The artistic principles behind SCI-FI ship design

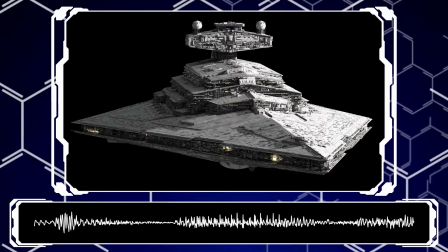[20:22]
The superstructure and head are slightly deformed squares, so you have this aggressive,
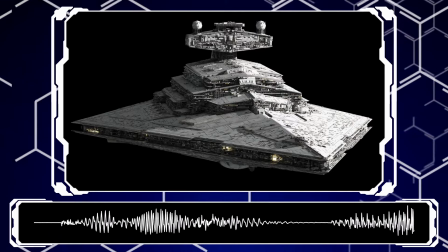[20:27]
angry-looking hull studded with guns leading up to this brick shithouse of a superstructure also studded with guns,
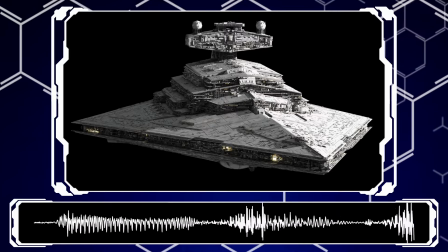[20:35]
which leads to the head, bridge, command structure thing on top also studded with guns and all of the
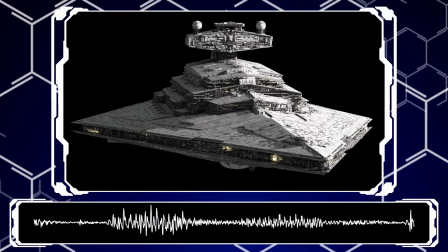[20:43]
defensive elements or more accurately for the ISD non-offensive
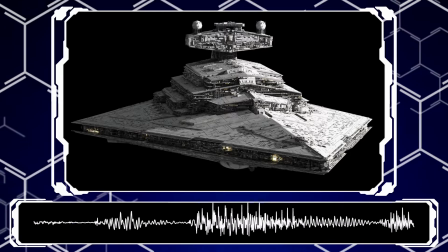[20:48]
aspects like the shield or reactor down below out of sight are round and
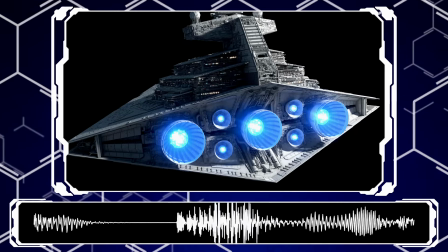[20:53]
smooth as well as the engines are an obvious juxtaposition to the rest of the ship and
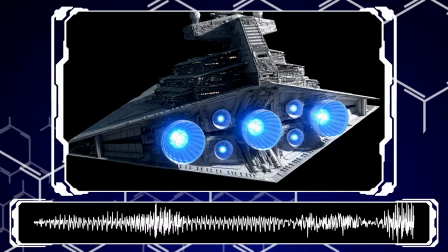[20:58]
after that you can enjoy the little details the gunnery trench along the sides of the hull the small little indents in the armor on the top and bottom,
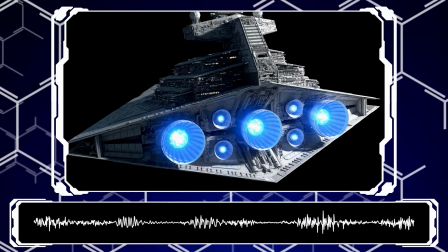[21:07]
the smaller steps along the sides of the superstructure that leads down to the main gun batteries,
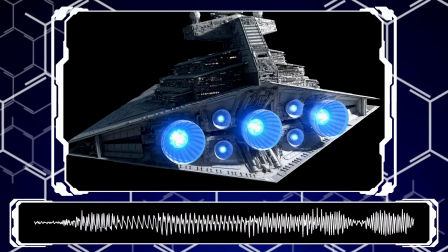[21:12]
and on the underside, the hangar, illuminated by stark, harsh white lighting,
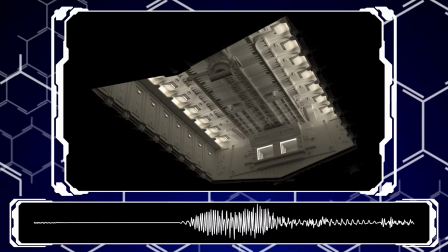[21:17]
sometimes an extremely pale blue, with its grappling arms and visible hangar doors.
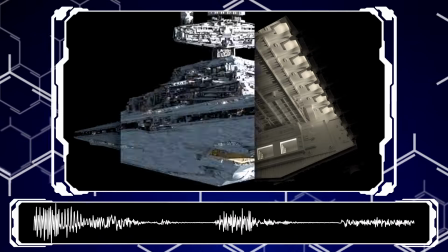[21:22]
All of this is in the most oppressive gray you can pick.
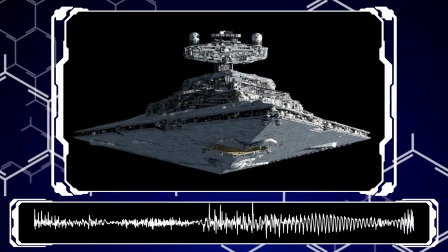[21:27]
It's not light enough to be seen as white when a star shines on it, or dark enough to be black when in shadow.
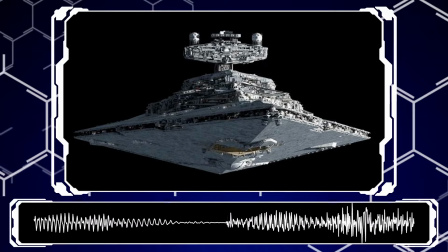[21:33]
It's this constant, mind-numbing gray that refuses to be unseen.
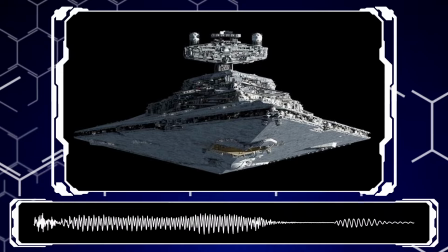[21:38]
It's a lifeless, cold, sterile, angry machine built to kill and intimidate it, and it looks so perfect.
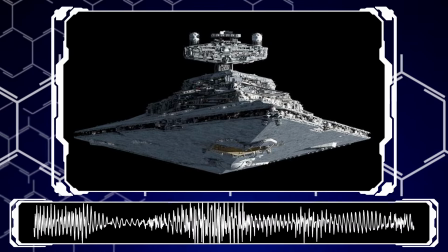[21:47]
This is the embodiment of the no-no-germans-in-space aesthetic that is often really hokey or silly,
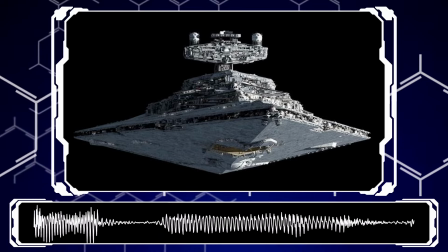[21:55]
but just, ugh, it's done so well. In my opinion, the Star Destroyer is maybe the perfect ship design,
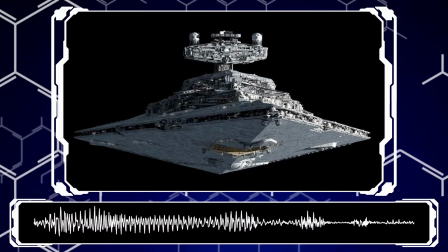[22:01]
I can't think of anything that would come even remotely close to it in terms of its role, the lore behind it, the raw look and charisma it has.
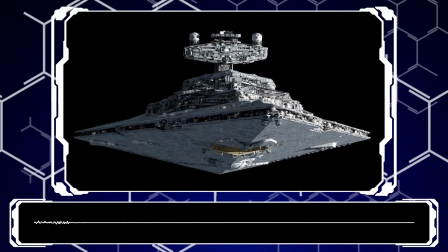[22:10]
It is basically the perfect evil bad guy ship. And the best part, it's bureaucratic evil.
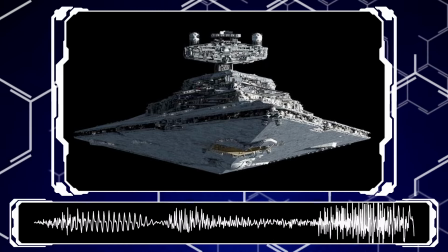[22:17]
It was built like this to save money on looks and design because all of that paint is the cheapest kind that
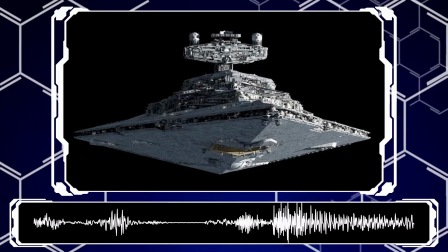[22:25]
you have for spaceships and they didn't want a spring for all of the extra colors and stuff and lighter shades that the Republic did for their Venators.
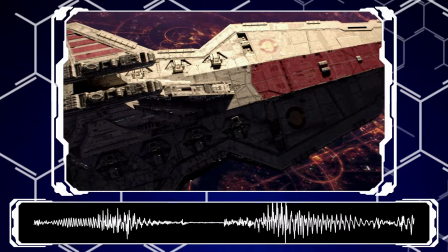[22:33]
The Empire was like, nah, that's expensive, make it look ten times more evil to save a few dollars here or there.
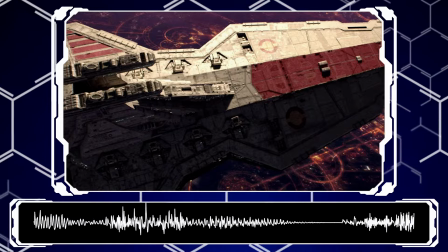[22:38]
Also a little bonus after section, if you're one of the people who has been busy writing a comment asking about this, that, or the other ship or series and how they break the rules,
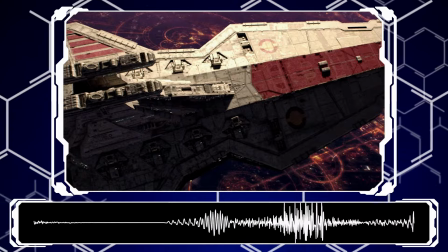[22:47]
yes, you are correct.
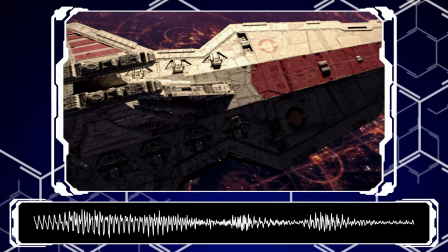[22:49]
But also, gotcha idiot, I am well aware of how famous many of the Rule Breakers are, like the Flying Churches of Warhammer 40k,
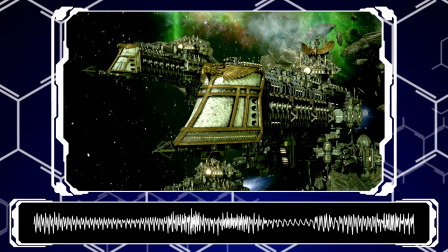[22:57]
or the aforementioned Borg Cube being one of the most intimidating ships ever put to screen.
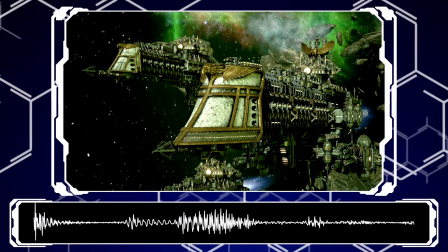[23:03]
But for the most part, every ship that breaks from what I've talked about before can break the rules because they understand them so well,
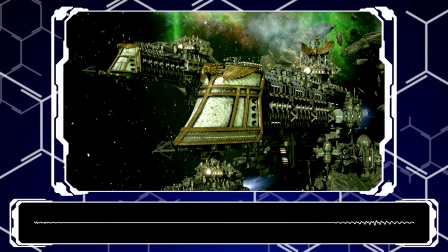[23:10]
and there's usually a very intentional... uh... intent to do so.
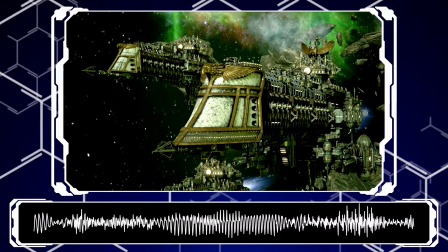[23:15]
And I would recommend looking at said ships again and seeing how they cleverly work in a lot of these principles from earlier,
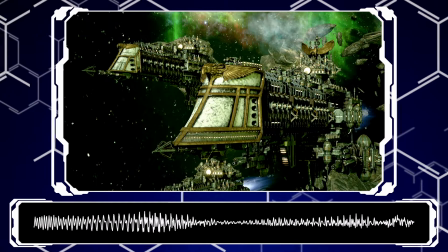[23:21]
while looking on the surface like they follow absolutely no rules whatsoever. 40k is a great example.
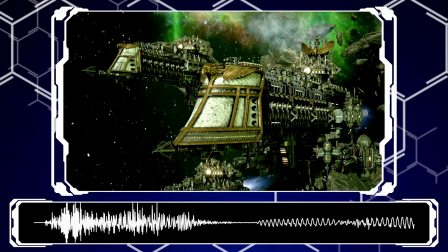[23:28]
The church ships of the Imperium are greebly over-designed, over-detailed nightmares.
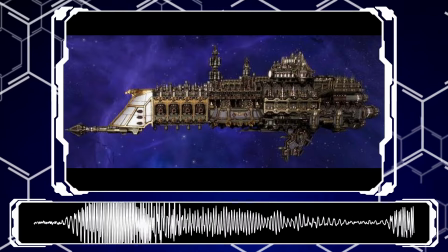[23:33]
Except they're not. They're made up of a few very, very big simple shapes that are obvious from almost any angle.
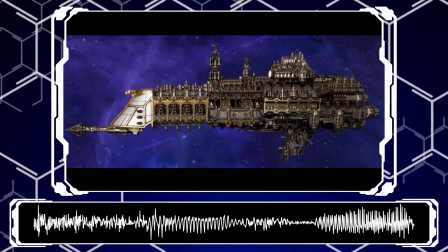[23:41]
The giant prow, the central square block structure,
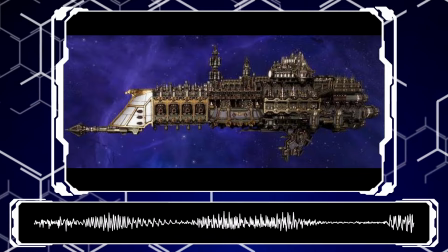[23:46]
the often little underhang of other square blocky structures where they put things like the giant plasma cannon, I can't remember what it's called,
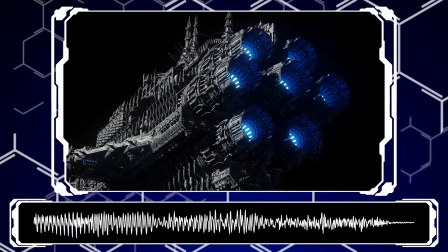[23:53]
or the big engine block which is just a series of cylinders stacked around in a circle on the back of the ship.
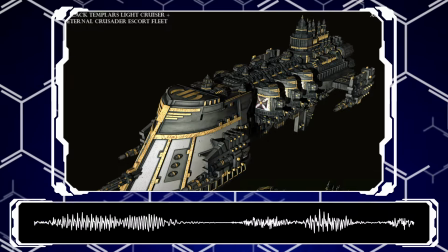[23:59]
Even the bridge and a lot of that really complicated church-like spires and arches and stuff is
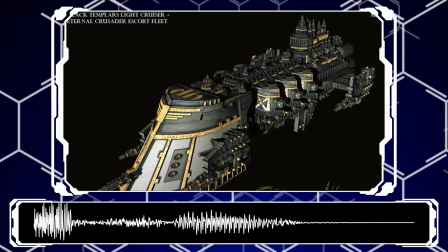[24:05]
spread out in between these larger structures so that it's still a parsable shape.
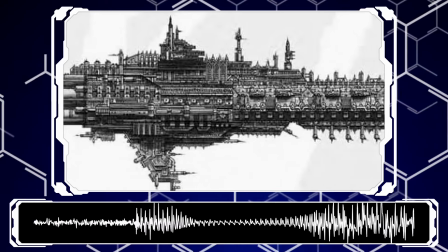[24:10]
Even when we look at some of the oldest and most hilariously over-detailed art that 40k has,
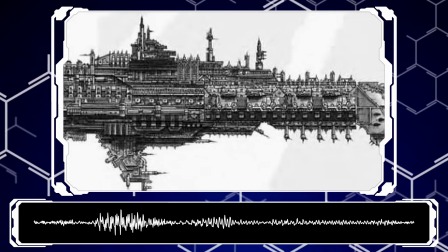[24:16]
these large basic structures are still present in the ships and lead a lot of readability to them.